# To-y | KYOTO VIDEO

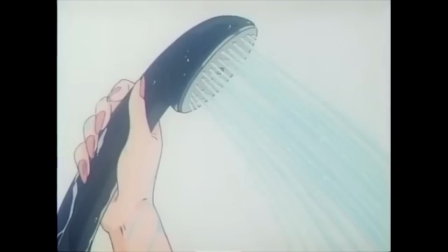It's all in the sound, really.
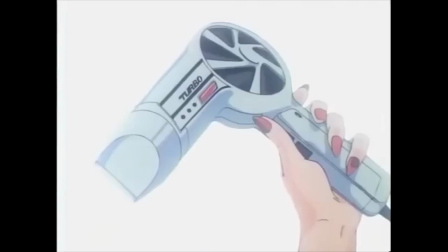The music that's associated with the slick, polished mainstream pop machine emphasizes the harsh synths and overproduced drum machines of the music,
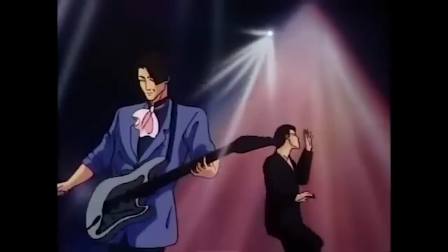which reflects a sound that's cold, artificial, and lacking any sense of realness.
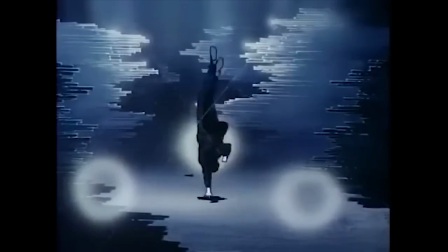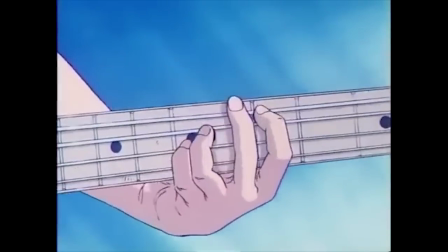Meanwhile, the music that is associated with Toy and his crew is built on warm guitar chords and catchy melodies with a hard edge.
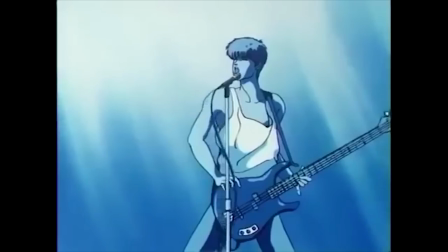It's music that sounds rebellious, yet inviting. It sounds like something that actual human beings made and not a machine.
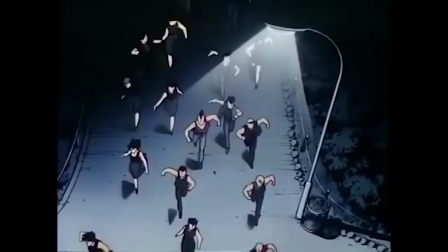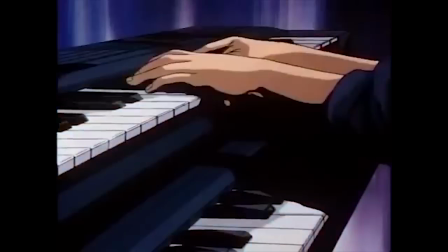All in all, it's an anime that's both a feast for the eyes as well as the ears, thanks to a crew that obviously knows what they are doing.
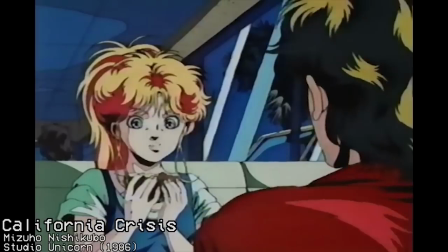But is that enough? We've discovered before how just having an interesting visual style and direction isn't enough to fully carry an anime.
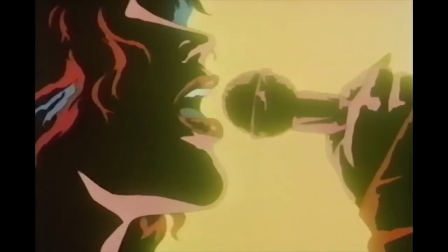California Crisis may have had a unique art direction by trying to emulate the pop art style that was popular in the decade,
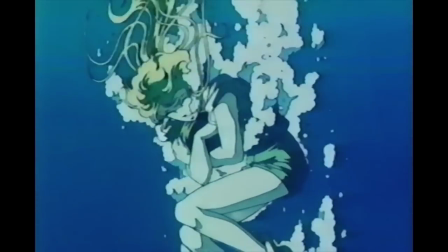but with its overall story being a whole heaping lot of nothing, all it amounts to is just being a dated novelty.
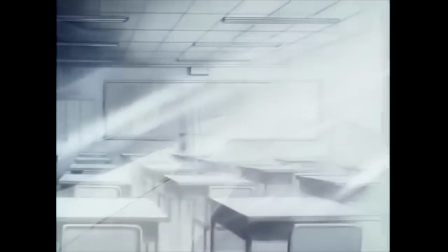The story of Toy certainly handles itself with a lot more competence than California Crisis, but that doesn't mean it's without its own little set of issues here or there.
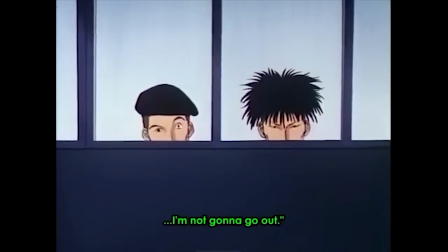First, the OVA kinda already assumes that you know who these characters are.
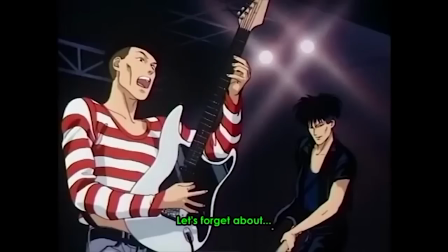This OVA doesn't really start off at the beginning of Toy's story, but really more at the midpoint.
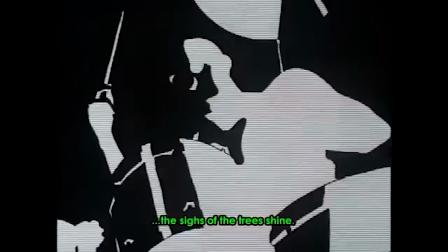And it does not ease you in with any character introductory cards or even a standard as you know line at the beginning.
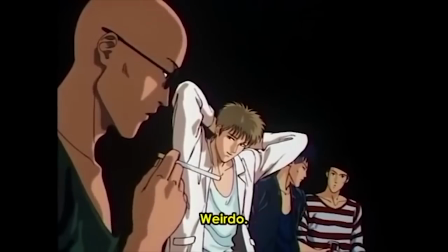And while this does make the dialogue feel a lot more natural and doesn't interrupt the flow of the anime by having the story so far moments,
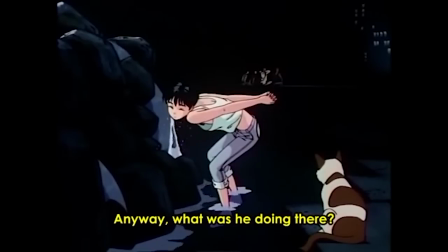a lot of new viewers will be spending most of their time playing connect the dots with character relationships when first viewing this anime.
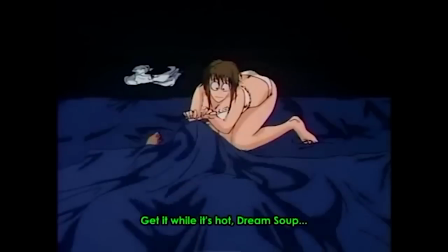One such instance would be how casually Toy and Nia's relationship is just dropped on us, considering its buildup is such a huge part of the original manga.
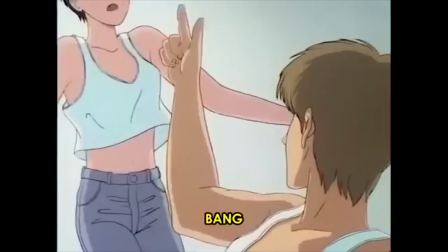A huge part of Toy is exploring the relationship of two people who feel ostracized from so-called normal society.
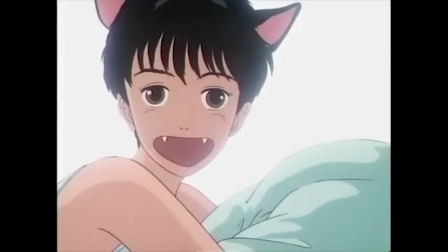The theme is barely there in this anime, and Nia's presence is just to serve as some light comic relief and to show us that Toy isn't just some cool as ice punk.
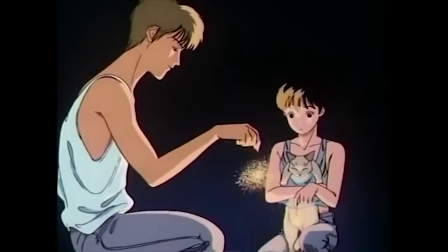So people going into this blind might be wondering who the hell is this cat girl and why is she always following Toy around like a pet.
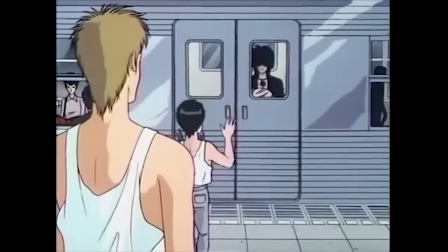But the anime not fully explaining every character isn't too much of a deal breaker because the OVA story is actually quite simple.
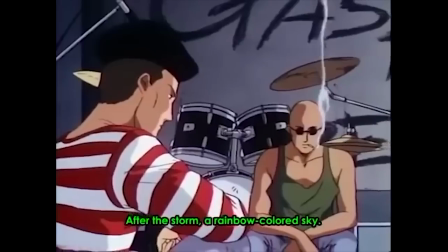The whole point of Toy is one band's journey to make it without selling out to the man.
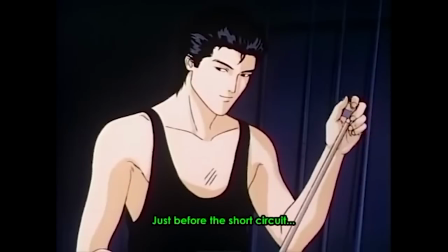The OVA is basically a microcosm of that entire premise compressed into 1 hour, with story beats that even the most inattentive viewer could follow with zero problems.
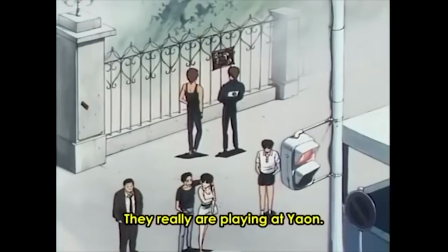Here's how it goes. Gasp has a big concert coming up. Record company wants Toy to sell out.
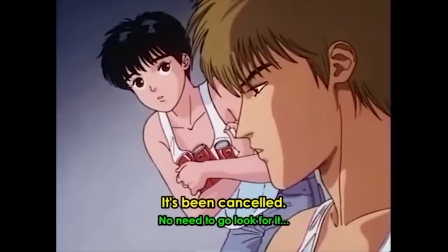Toy tells them to shove it. Record company organizes to cancel said concert and place of their own.
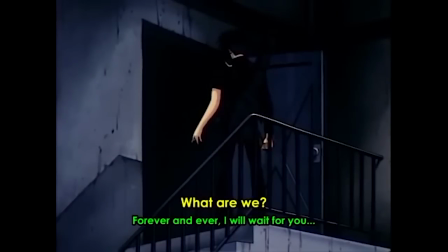Drama ensues when one of the members of Gasp threatens to leave because of this.
自分ができないバンドなんてよ。バンドじゃねえよ。
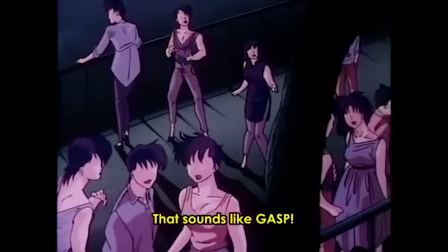But Toy and his band are able to triumph by holding a rival guerrilla concert across the street.
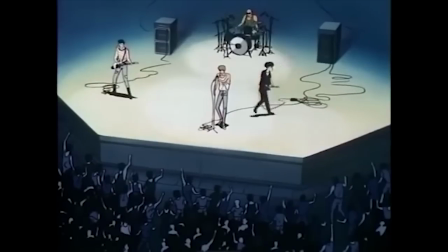The band gets back together, and they have a small yet meaningful victory against the soulless record company.
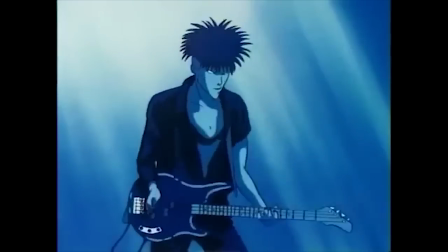The whole story is something that you could call a bit cliche. It's something that every wannabe artist wants to hear.
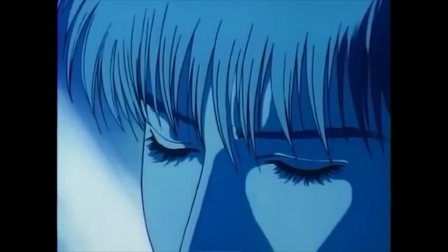That you are better than those blood-sucking corporate types and that you will triumph against that system because your art is just that damn good.
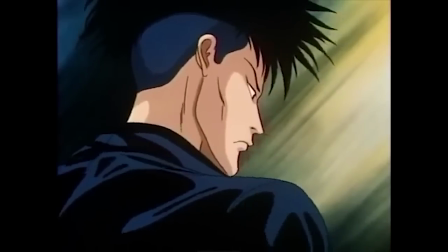I don't think it makes the story bad per se, I just feel like I've heard this story a million times before.
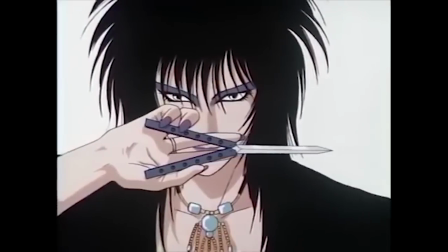But regardless of its simple story, I do think there is some substance beneath Toy's style.
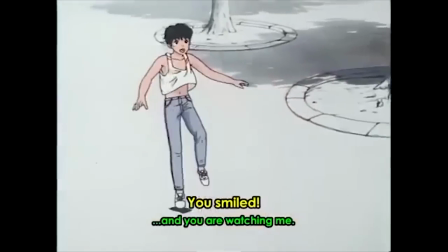And it comes from realizing that Toy's aim was not to make a compelling story, but to capture a moment in time.
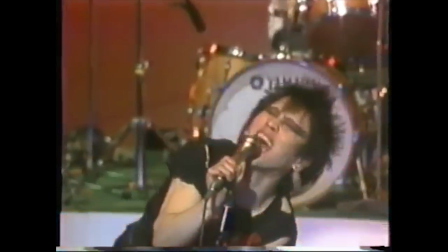While we associate the punk movement with the UK and the USA,
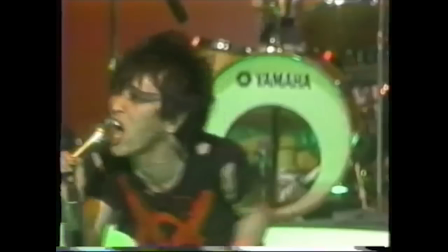Japan's punk movement was just as diverse and influential as either of those two scenes.
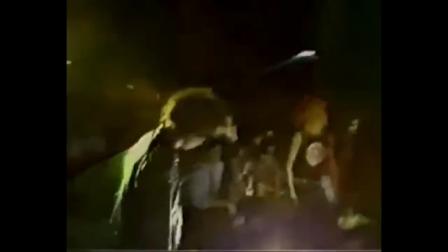The Tokyo scene, which is what we see represented in this OVA, aped a lot of the sound from American bands such as the Ramones and the New York Dolls,
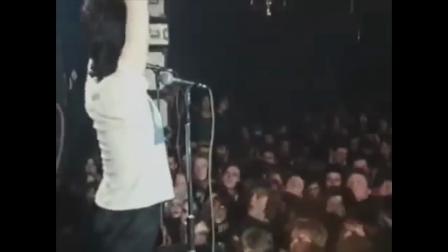while also having the theatricality of the UK punks.